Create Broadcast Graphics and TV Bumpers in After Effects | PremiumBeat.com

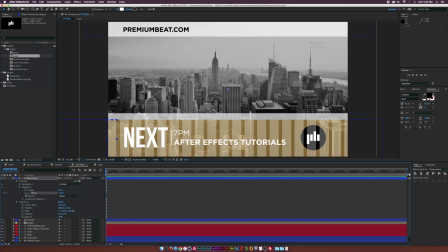(8:17)
And we'll add a keyframe for offset, go to the end of our animation, which we'll say maybe like 10 seconds or something. And we'll go ahead and animate the offset to come towards the right side. So now we set this like negative 14 from negative 35. You'll see that this will animate just like this.
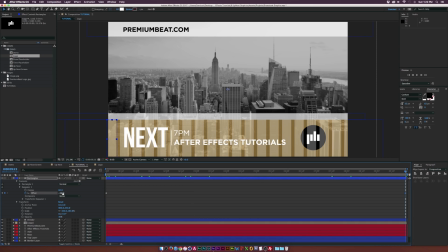(8:34)
And that's pretty interesting. Maybe, you know, if we want a little bit slower, maybe we can do like negative 20. So it won't be as fast. And now this will kind of draw just a little bit of attention to your viewers. And then we go ahead and close this up. And we'll just put this right above our top layer right here.
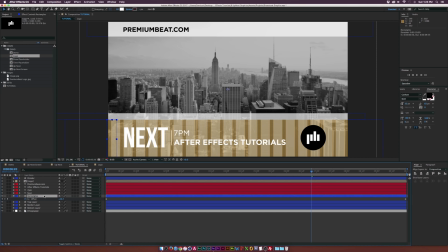(8:51)
So that'll kind of blend in a little bit nicely. And then, of course, if you need to lower the opacity, just go ahead and lower that down to maybe 15% or something like that. Just so it's nice and subtle, but not overwhelming, of course. So now let's talk about animating each of these on. So the first thing that needs to come on are the backgrounds here.
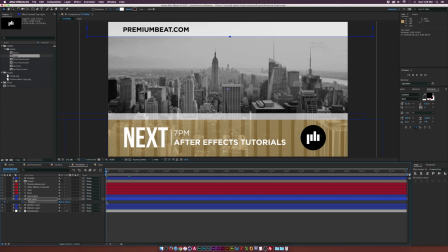(9:05)
So let's go to maybe like the top layer, hit P on your keyboard for position, add a keyframe for position, bring that keyframe forward by like a second, and we'll have this animate up just like this. And now we just have like this animation. And of course, we'll go ahead and select both these keyframes, hit F9 on our keyboard to make it easy ease keyframes.
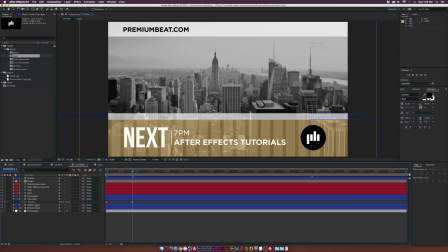(9:24)
And we'll go to our bottom layers here. And we'll go to the beginning, hit P on the keyboard for position, add a keyframe, move that forward in time, and we'll just have this come down from the bottom like this.
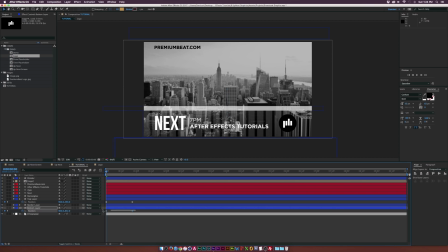(9:36)
And we'll just match that up as best as we can. And we'll make both of these keyframes easy, easy keyframes, and then grab the border layer, hit P on your keyboard for position, bring that forward in time by a second, and then we'll have this come on from the left here, and
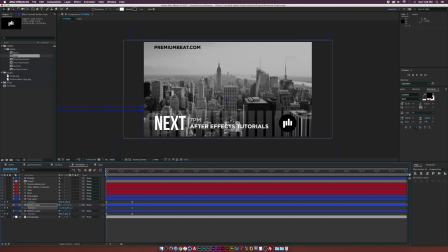(9:49)
animate off like that and make these easy ease keyframes as well. So now all the background layers are coming on, and then we just got to work on the rectangles here.
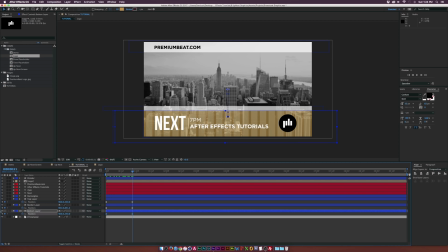(9:58)
So we can do basically the same thing. So we'll just copy the keyframes from the bottom layer, and we'll go ahead and paste this to our rectangle layer as well. So that will kind of come on at the same time, kind of like in the same group, and that's interesting.
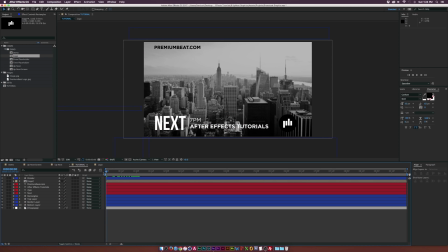(10:13)
So now we just have our actual text elements and logo element here to animate on.
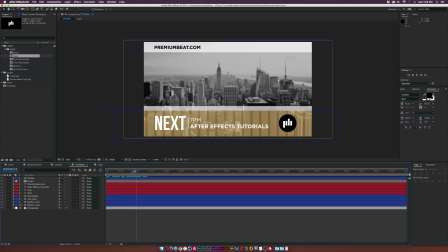(10:18)
So, you know, what I like doing is kind of keep the animation consistent. So if we're doing position animation, let's go ahead and do position animation for the text as well. So we'll grab the word next, and we'll say once this pops up like right here, we'll hit P on our keyboard, and we'll want this to come on, start coming on right now.
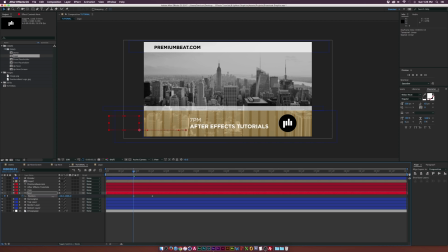(10:36)
So bring this keyframe forward by a second or so, and we'll offset it off screen like this. And now we got this looking pretty good. And then we'll go to like our divider here, and we'll go into add, and we'll add a trim paths effect.
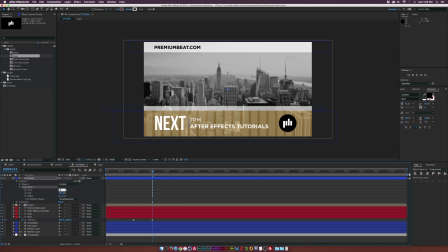(10:52)
Open this up. We'll set the start to 50% and the end to 50%. So now we don't see anything there. And we'll go ahead and add a keyframe for start and end. Go by like forward by like second here, and set this to 100%, and set the end to 100%.
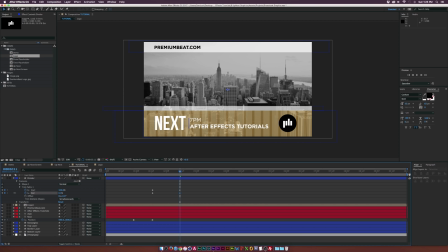(11:11)
Set the end to 0%.
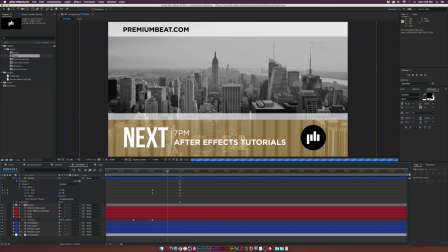(11:12)
So now if I zoom in here real fast, you'll see that the end, you'll see that the divider kind of grows in from the center like that, and that's pretty interesting. Make all these keyframes easy keyframes as well. And now the divider's in there.
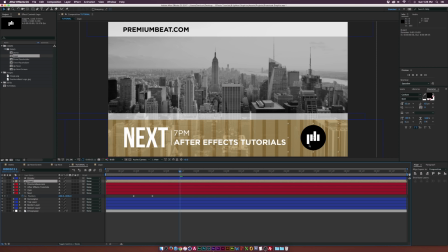(11:25)
And then let's go ahead and work on the logo here, and we'll just do a scale keyframe, because I think that, you know, for a circle, I think circles should always scale in for some reason. That's just my style. We'll add a keyframe for scale, bring that keyframe forward in time, and set the scale down to 0%, and make these easy ease keyframes as well.
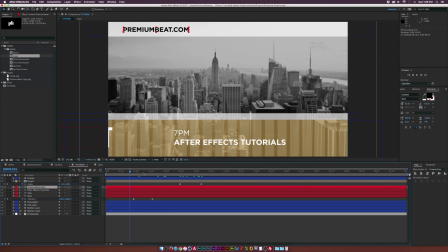(11:44)
Forgot about the premium beat text here at the top. You know, maybe we can just have that come on there somewhere. So just do the position keyframe as well, and we'll just have it animate on from this side, and we'll offset that in time and make them easy keyframes.
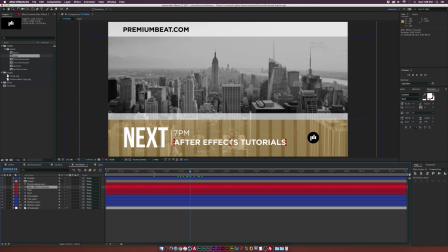(11:59)
So now let's do a little bit of custom text animation in here. So we want this to come on right when the divider pops up. So right here, go ahead and grab both these text layers and hit P on our keyboard for position, add a keyframe for both of those, move them forward in time. And what we're going to do is basically swap positions here.
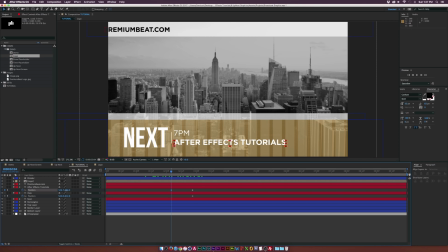(12:14)
So we'll go ahead and bring the After Effects text up right where 7 p.m. is at, and then bring the 7 p.m. text down to where After Effects used to be. And then we're gonna go ahead and pre-compose each of these layers.